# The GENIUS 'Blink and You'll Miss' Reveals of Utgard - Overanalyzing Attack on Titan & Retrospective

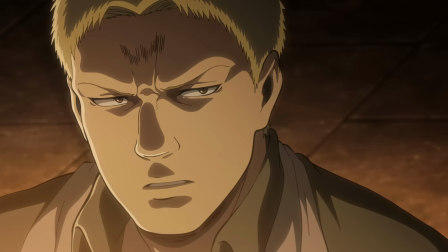16:29 That ambience, ever so slightly uneasy music perfectly capturing that split in Reiner we'd now be seeing on full display.
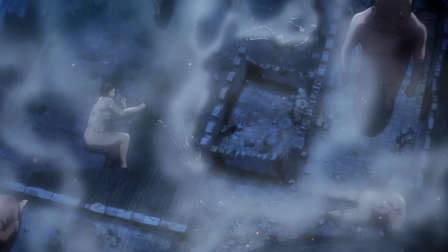16:41 Though unfortunately for our soldiers, everyone's favorite baseball enjoyer monkey pops off yet again and so we enter the final chapter of this episode.
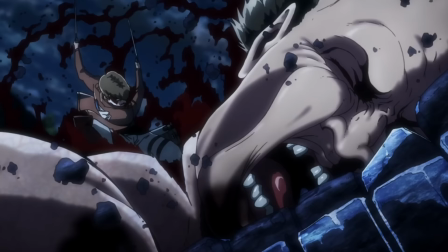16:49 The scouts all rain down on the titans and we of course get about 300 more incredible ODM gear scenes.
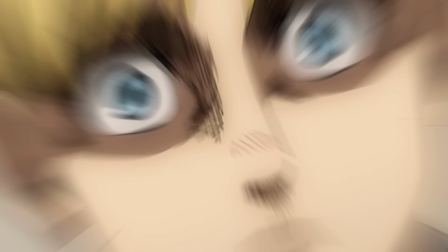16:54 But what I more so want to talk about are the death scenes of Gelgar and Nanabah. Jesus, that transition sounded a lot more gruesome than I meant it to.
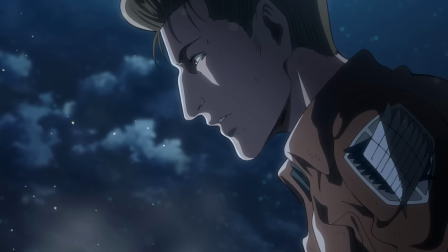17:03 We see Gelgar and Nanabah briefly mention their whole titan slaying statistics again.
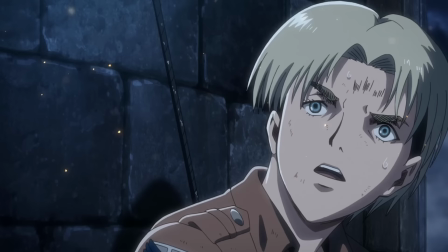17:07 But Gelgar seems to be in a bit of a fog with him just saying, I think I've banged up my head.
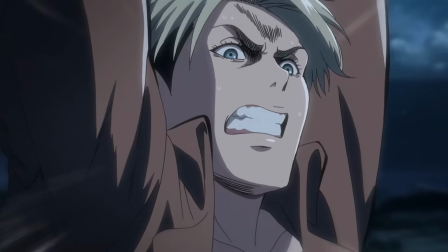17:13 And he then loses consciousness and simply falls into the Titans below. It's not some 0-100 death like Mika or anything.
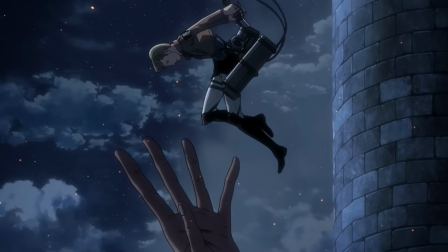17:21 He's simply got what is probably a concussion and just passes out. It is just utterly hopeless more than anything else.
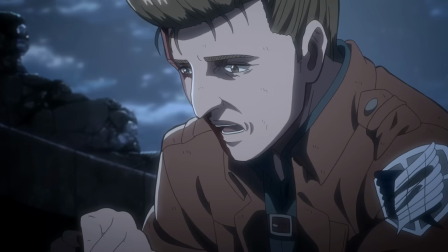17:27 And that's not even all, because Naraba actually saves him. But even then, he tries taking that drink he so desperately wanted, but there is none left. And he is then yoinked by another Titan. Yes, Isayama really chose violence there.
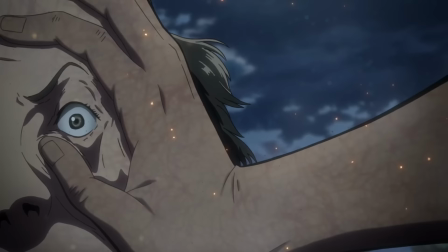17:42 And you know where else he chose violence? With Nanaba literally screaming at the top of her lungs about how she's sorry and begging for her dad.
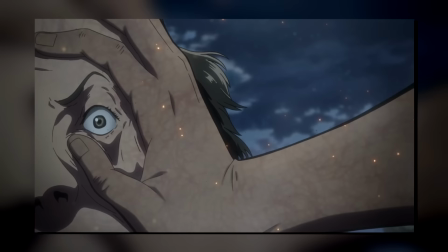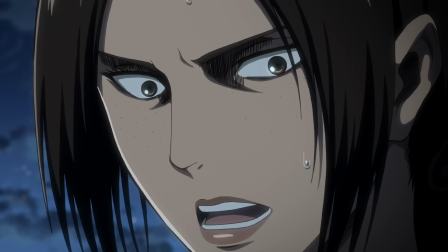17:55 Like, sheesh. Though as Historia begins to say how, oh if only I had a weapon, Ymir then steps in and spells out exactly what we just talked about.
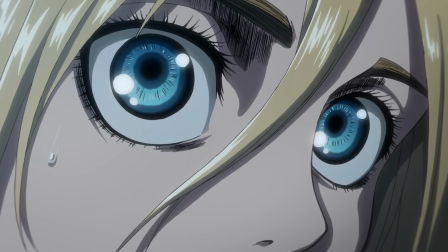18:04 Historia is obsessed with constantly caring for others, she doesn't value herself at all, and she just wants to go out in some blaze of glory.
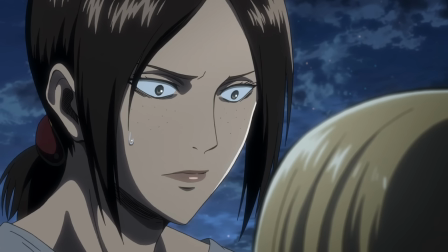18:12 Though here, the situation isn't quite as simple as it is with Connie. Sure, Emhyr is once again being rude and brash because ultimately she wants to protect her,
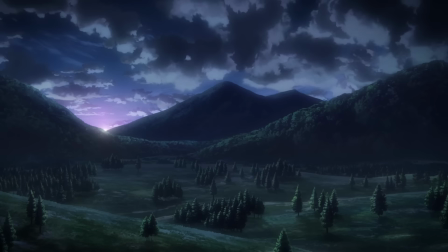18:21 but this time around, because we know they have that much deeper bond, there is a lot more truth in what she's saying.
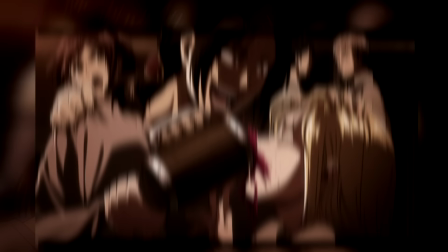18:27 She knows Historia better than anyone, So as much as she is being rude,
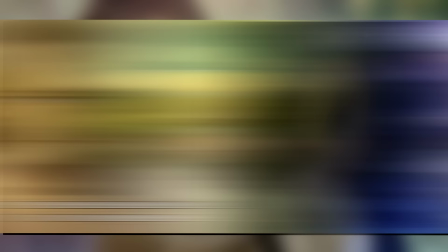18:32 she also fully realizes that this might truly be her last opportunity to tell her what she truly wants,
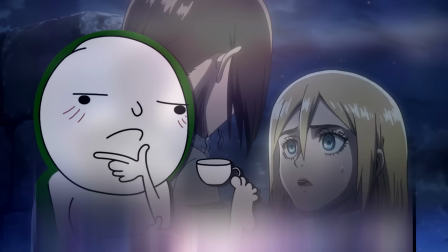18:38 telling her to keep the promise they made back on that mountain of finally living the life she was meant to live.
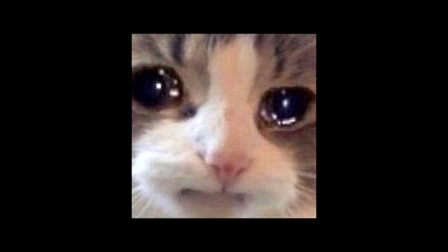18:44 It's a somewhat paradoxical exchange between two people who are both wanting to sacrifice themselves for the other.
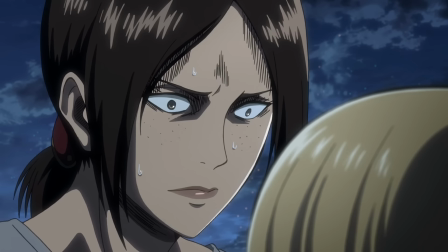18:50 And in what is both a very sad juxtaposition as well as a bit of cheeky foreshadowing considering the importance of Istoria's name,
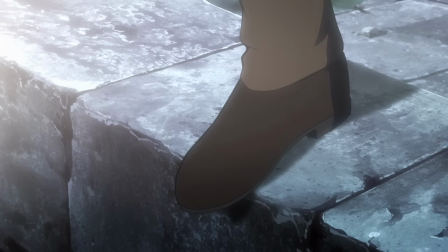18:57 Call Your Name fades into the background as Ymir leaps off.
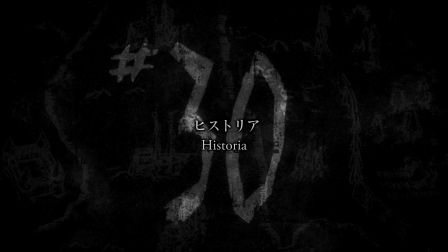19:00 And with that, let us jump right into episode 30, which too has no opening sequence and moves right into the title, that being Istoria.
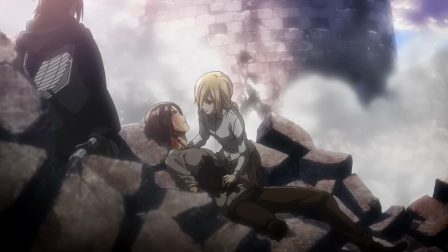19:08 Yeah, well, it's called that because this episode is about Istoria and she reveals her name, Istoria.
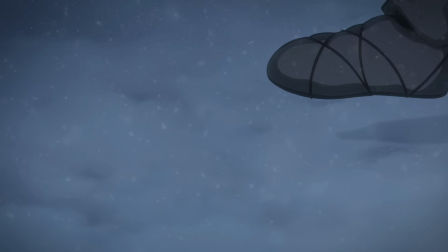19:13 In case you don't fully understand it, don't worry about it, I know it's very very deep and complex.
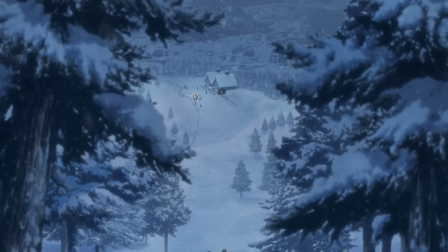19:18 Moving into the episode itself, we open with what is just about the only time in the series that we see snow, and frankly, that is a goddamn travesty.
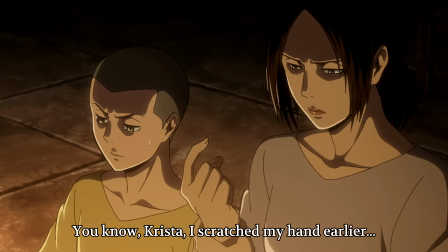19:27 Look, I know most anime usually try to aim for spring or summer for the thirsty,
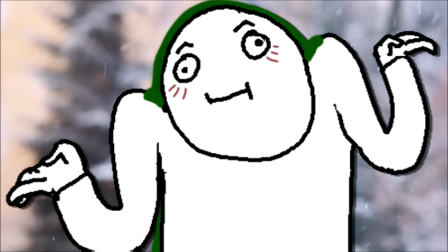19:31 thirsty boys for what I think are obvious reasons, but can we please get some cozy Christmas vibes in anime?
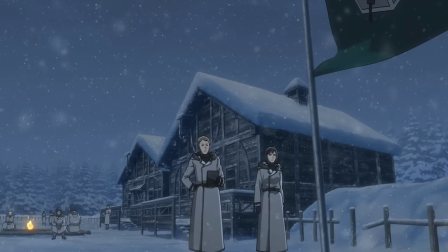19:37 The wintertime is the best time of year and it's frankly not even close. That said though, these winter missions are also really cool from a lore perspective.
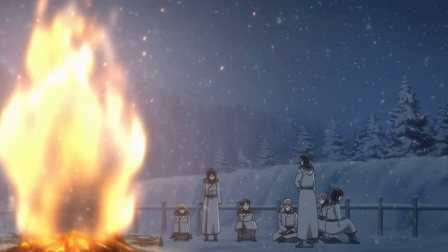19:45 As I mentioned with the coffee, it very much confirms that we are in fact in a part the world that has all four seasons.
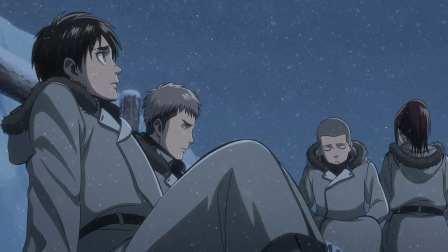19:52 Not only that, it also depicts the passage of time that can often feel somewhat overlooked in many series.
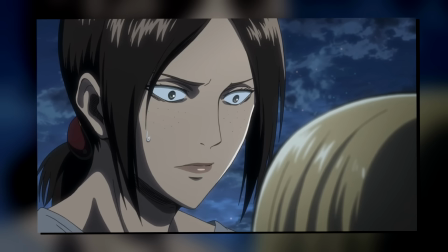19:57 By showing us the winter time and us now operating in the summer time, I mean, obviously there's a bunch of time in between, right?
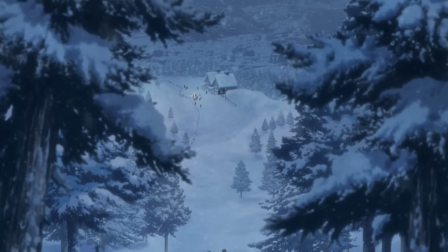20:03 And also, it explores a completely different angle to survival, with ODM gear being completely off the table for now, and them rather training sheer endurance.
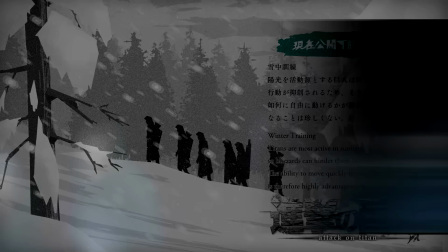20:12 And let me make a rare exception as we'd also get a mid-card talking about the other advantage of traveling during the winter time.
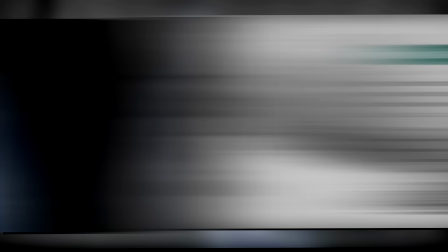20:18 As we already know, titans are largely powered by sunlight, meaning that blizzards and just longer knights in general obviously hinder their abilities quite a bit,
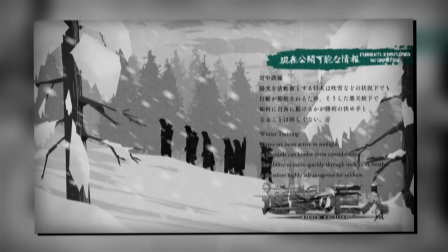20:26 suddenly making a blizzard a surprisingly advantageous time for training.
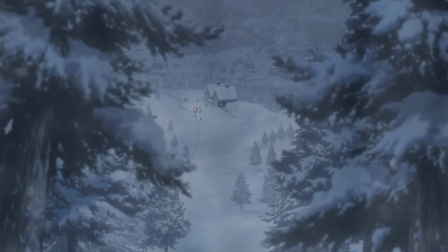20:30 It sort of flips your expectations upside down of oh, a blizzard should be the most dangerous time just because of the elements, right?